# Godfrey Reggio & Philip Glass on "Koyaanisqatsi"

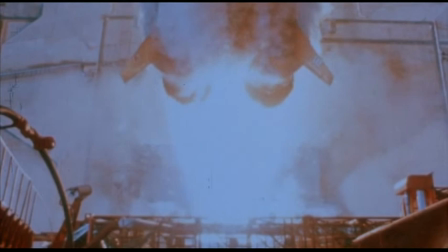1231s
Let's say there's a distance between the image and the music, and when the spectator crosses that line,
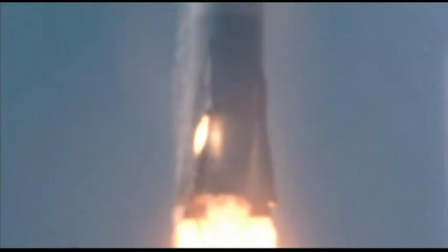1239s
that's when they personalize the event. That's when it becomes theirs.
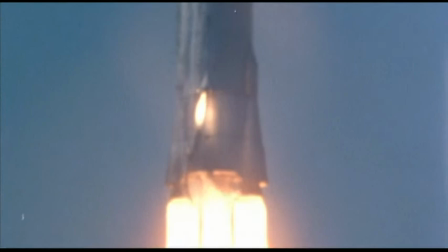1243s
The transaction between the music and the image happens during the time that the listener is traversing the space between the music and the image.
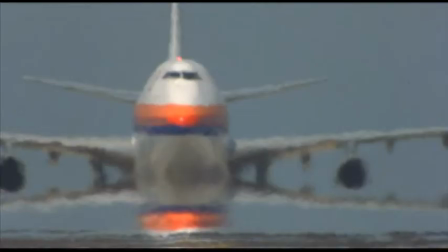1251s
You want to know all my secrets, don't you? I work so hard, and I'm going to give them away on this video.
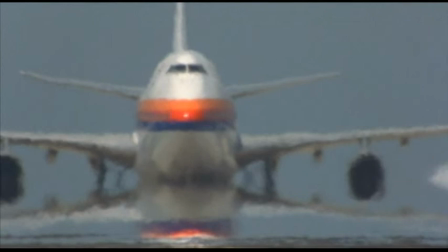1257s
Are you kidding? Well, I'll tell you something. As a practical matter, let's take a part of a film like Vessels.
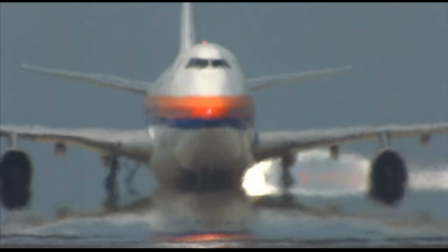1265s
Remember? We call it Vessels because that was kind of discusses, where you see all the airplanes.
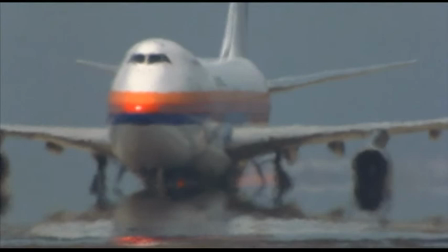1271s
And first I looked at the image of the airplane, and I said, well, what is the right music for this? And I looked at the planes, and what struck me as I looked at it, that the planes are these enormous, huge things. And yet, when you see them in the air, they seem so light and airy. And what I wanted to do was find a music that said that. That's what I was trying to say. And so I chose voices. I took voices which is nothing as lighter and airier than voices.
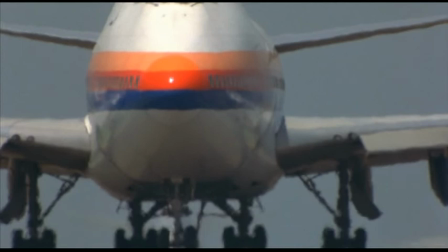1295s
And I put the voices against the image of the planes, and boom, you had it. And then I began writing music for voices.
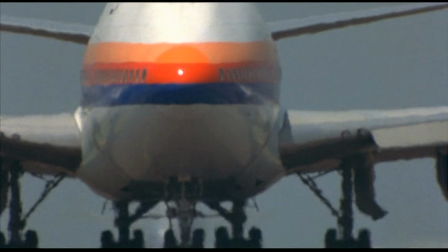1301s
I wrote a vocal composition to be listened to while we looked at the planes. and then it made us look at the planes in a different way.
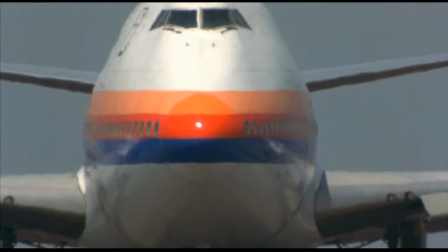1309s
So in other words, the music has a powerful ability to tell us what we're seeing.
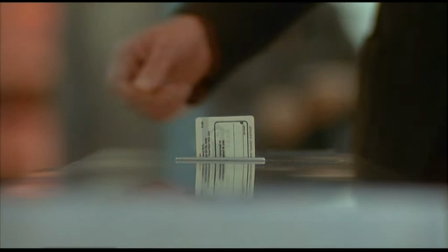1318s
The interesting thing about the grid is that the world doesn't really look like that. And yet it does.
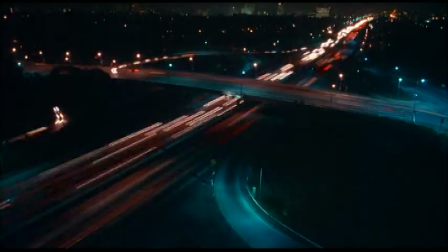1324s
The world doesn't really go along at how many times faster than real life are those images moving? I mean, I can't even, a hundred times, two hundred times, three hundred times. Cars become lights that are moving.
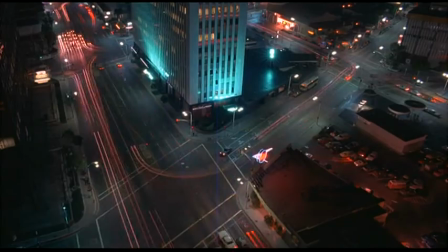1336s
And you say, well, this isn't real. And yet, of course, from some perspective, it is real. And it's certainly real from the perspective that we have when we're looking at it.
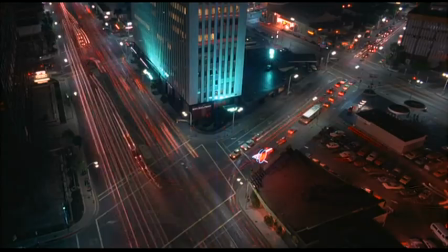1344s
In other words, we start to, what Garfi is showing you in that image, and this is what I got out of it, was that the world has a lot of ways of appearing to us. The way we see it is a cultural thing, it's a conditioned thing.
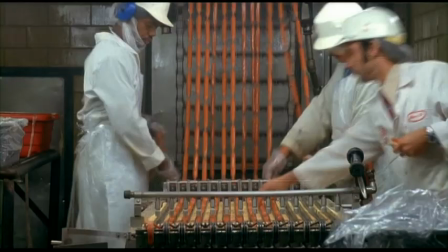1358s
In the image that the people were seen taking the wieners out of the, whatever that big squirting machine is where they come out, the same stuff that makes bologna fundamentally makes hot dogs, they change the formula a bit.
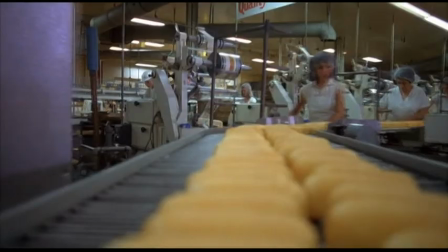1374s
And the same thing with the ladies with the Twinkies.
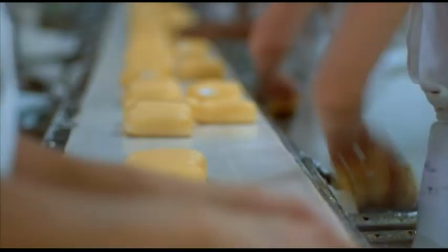1376s
I mean, hot dogs and Twinkies are Americana, and so I felt that they would certainly fit in there.
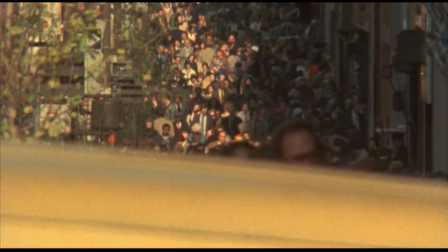Someone asked me what the film was about once, and I said it's about awesome beauty,
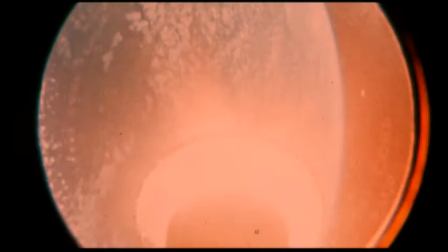1394s
terrible beauty or the beauty of the beast. Some people say, well, is the film so celebratory of technology? Well, I didn't want to show the obviousness of injustice, of social deprivation, of war, etc. I wanted to show that which we're most proud of, our shining beast, our way of life.
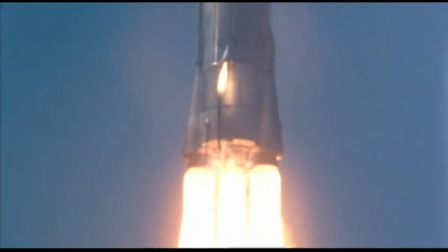1416s
So it was about the beauty of this beast. I think in terms of the feeling of the piece, I can't think about what people are going to think about it. What are the critics going to say? I'm trying to bring some resolution and realize that myself. It's a struggle. It's a process that gets us this. It's not like I do write a scenario, and I do have a point of view. But at a certain point, the words have to just disappear off the page as the image and the sound become that which you're responding to and it tells you how to shape it. It speaks to you, you're trying to stay in touch with it which you've helped to create.